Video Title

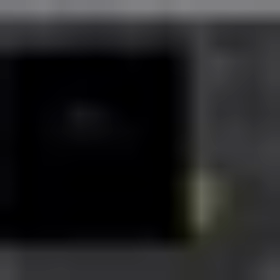Okay, so I'll just decrease the exposure.
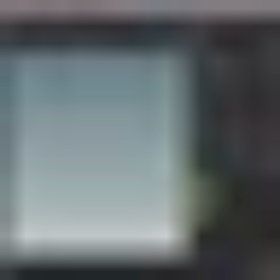Okay, so now we'll create the fill light.
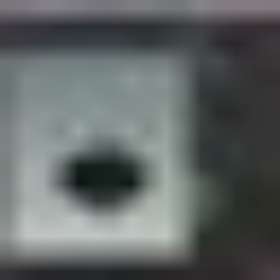So I'll angle it at the bottom, and I'll use a quad light again.
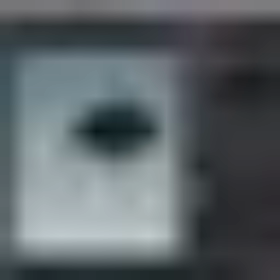And likewise, I will lock the camera and position it somewhere below.
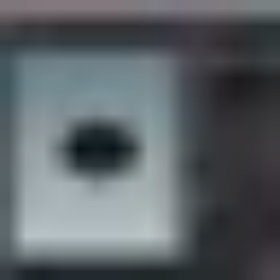Okay, I'll just rename the light.
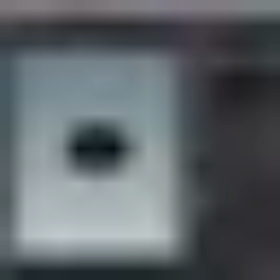Okay, I'm gonna come down to light, and I'll change the color.
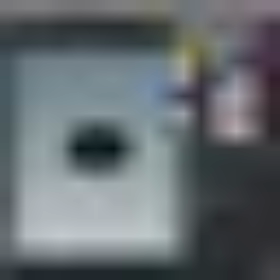I'll put it somewhere around purplish, purple color.
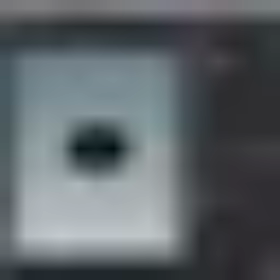Okay, and then I'll tweak up the exposure. I'll keep the soft edge on maximum.
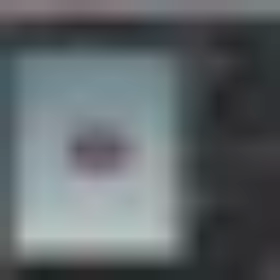Okay, so that it feels a bit more distant and it's softer. And then I'll also increase the quad size.
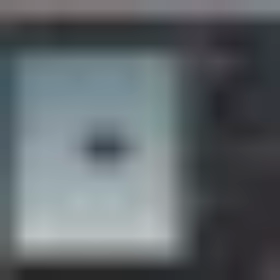I'll just pull it further away. Okay, I'll just do a quick render.
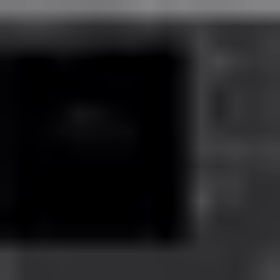Okay, so now you see there's a source of purple light coming from the bottom, and as compared to not having it,
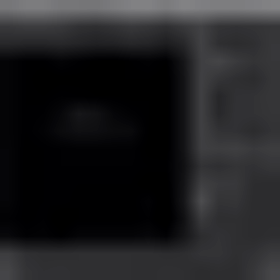this breaks up the shot a bit more in terms of hue, and in terms of what we see, it's not that blue, right? So if you take a snapshot, you can see the comparison.
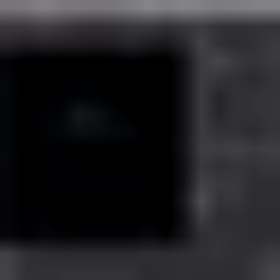So this brings a variation to our lighting setup, because in space there's more than blue hues, there's also other colors that's contributing as well.
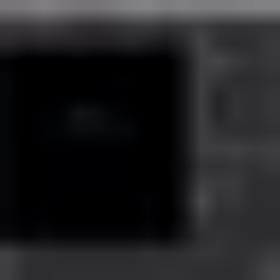And also there's this tone of red and blue, which feels a bit more cinematic.
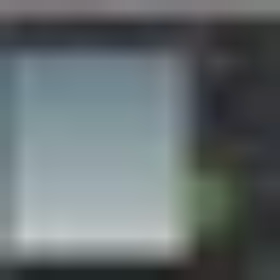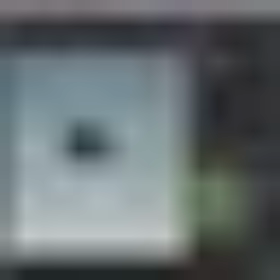Okay, so now the lights are done. Next we will move on to create the environment fog to create a layer of realism in the shot.
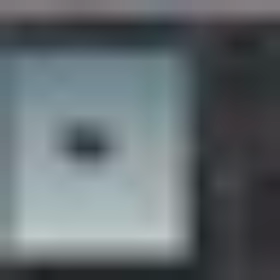So to do that, we go into our shader, and then we will put down a Arnold shader network. We just rename this to environment. Okay, so we're gonna come in here, and instead of using out material,
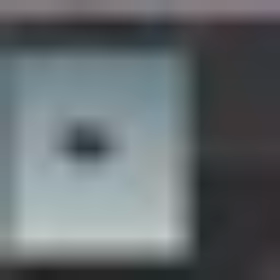we'll be getting rid of that, and we will be using out environment. So environment output here, and then we're gonna put down a fog node and then a physical sky.
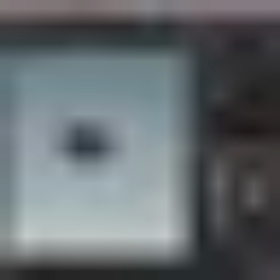So physical sky will create a template of a real blue hued sky, but we only need the gradient, so we'll be turning that off later on. After that, I will connect our fog to the one on top.
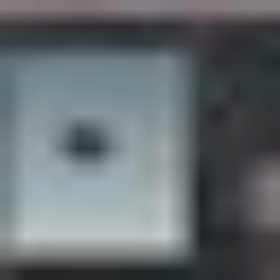Okay, so we come out here, and to apply it to our shot, we come down to render,
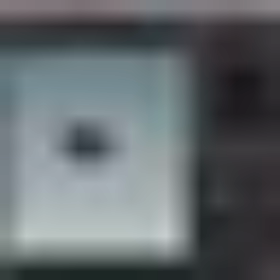and under environment, we will insert the shader.